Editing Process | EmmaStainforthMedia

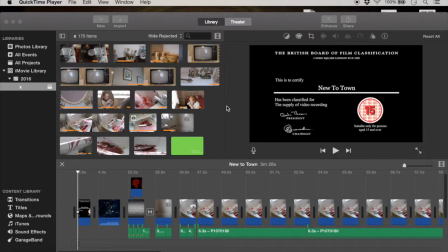0:00 Today I'm going to talk you through what I've already edited for my film opening. It's not finished yet because from feedback from peers and my teacher, I've decided that it would be best to put in another scene.
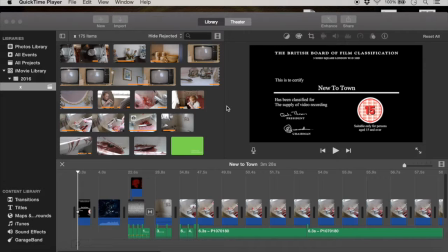0:14 Me and my group have decided that would be best because um, I think it'd be good to introduce some dialogue earlier on and just create a bit more tension around the whole murder scene in this opening.
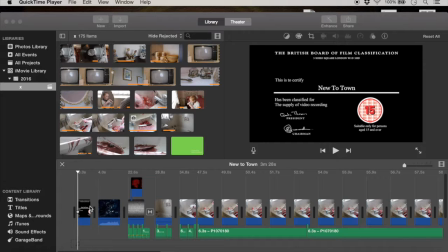0:29 Um, so this is what I recorded it on. I have used iMovie because this is something I'm comfortable with, and I think it's good for doing everything that I wanted to do with this film opening. I've kind of been the main editor on this, but I've had
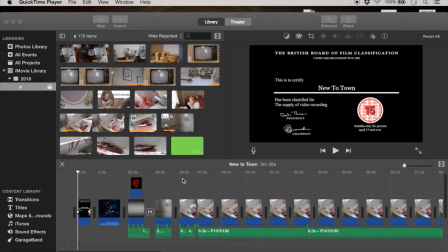0:50 input from the rest of my group on what we wanted to kind of do with it. So I'll just kind of click through the different parts, different clips from it, and see what I've done with each of them.
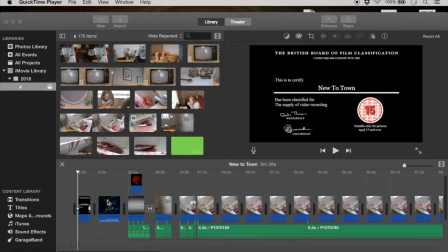1:07 Actually, at the beginning, as you can probably see here, um, I what is the word I'm looking for? I put in a screen kind of thing of a BBFC
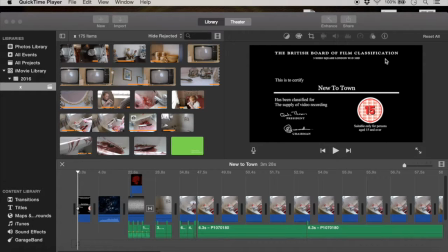1:25 classification logo board thing that I found online because I thought this would be interesting to write about later because obviously this is a big part of the whole making and opening. But I've actually realized that 15 wasn't what we were initially thinking for this film, actually in 18, so I'll probably go back and change that.
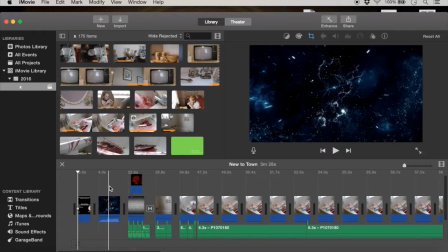1:44 And like this, just as something to write about, kind of, and how the distribution will be for this film,
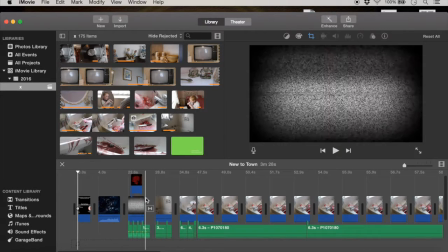1:51 I put in a little Lionsgate thing and then gone on to add a Morton Productions thing, which is our film company. And I added some audio in. I think all the audio I've added in was later because I just wanted to make it a bit more better to listen to.
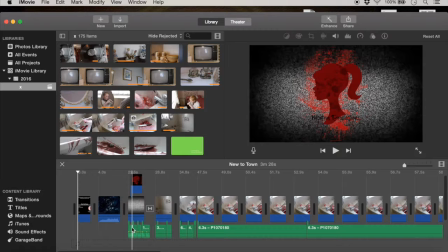2:11 And I added in, what is this? I can't quite remember.
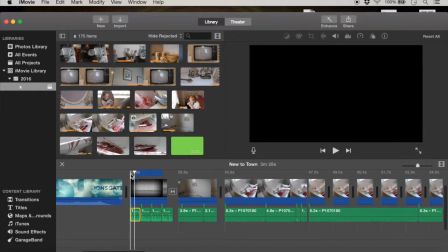2:15 I think this is some sort of static sound,
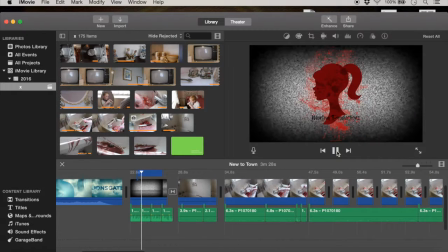2:21 as you can hear, um, which is something I got from the iMovie sound effects library because this was really useful here
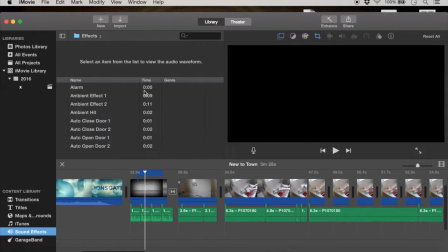2:31 because it meant I could get a lot of
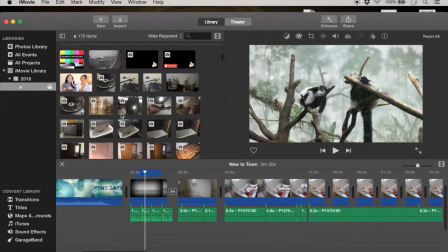2:35 sounds and stuff very easily because it's quite hard to find sounds um, online, to be honest.
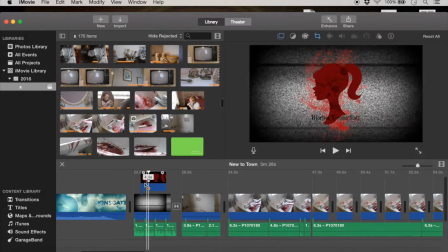2:46 And yeah, and then I added this as an overlay that kind of faded in.
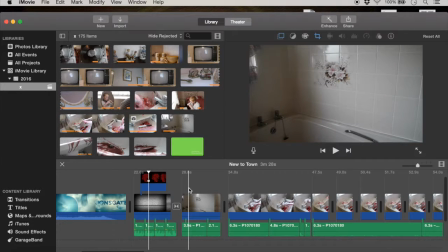2:51 So onto like the actual bit, I have done.
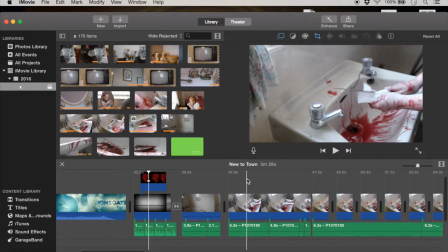2:55 I took a lot of the original things and cut them quite short to kind of add to the tension in this first bit.
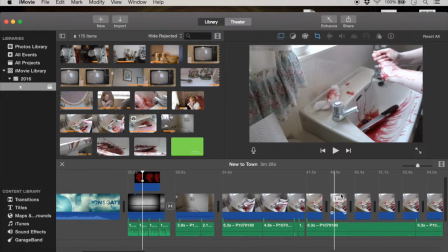3:03 And actually here,
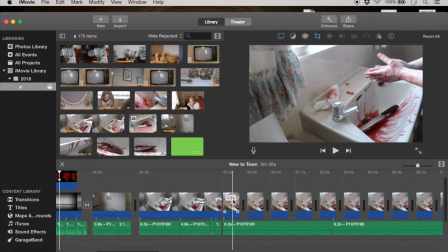3:06 this section, I made it so, well, you can probably see the timings go from 1.5, 1.4,
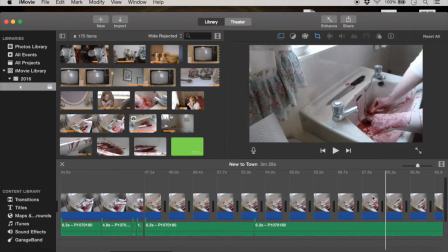3:13 and they decrease like that to create really a really panicky section because it gets faster and faster because we wanted to create a sense of panic around the murderer themselves. Like, are they panicked about what they've just done, or is this something easy for them to really create an enigma around the character?
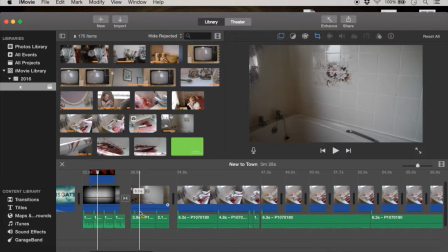3:32 And also here, the sound, I'll play a bit for you. As you can see, this is the sound of someone squelching blood, which is rather disturbing, but was what we were looking for.
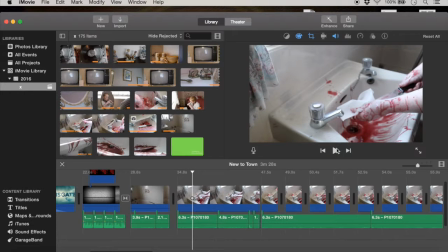3:45 And actually, this is something we filmed a little bit extra later because we wanted to really direct this part of it.
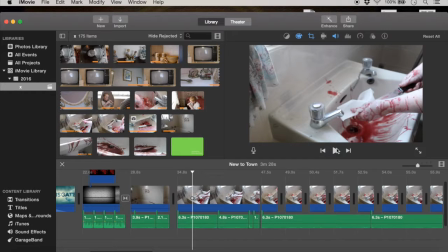3:58 So if I just played the sound that's already on it, it's literally just our group shouting at Freya, the actress, of what to do.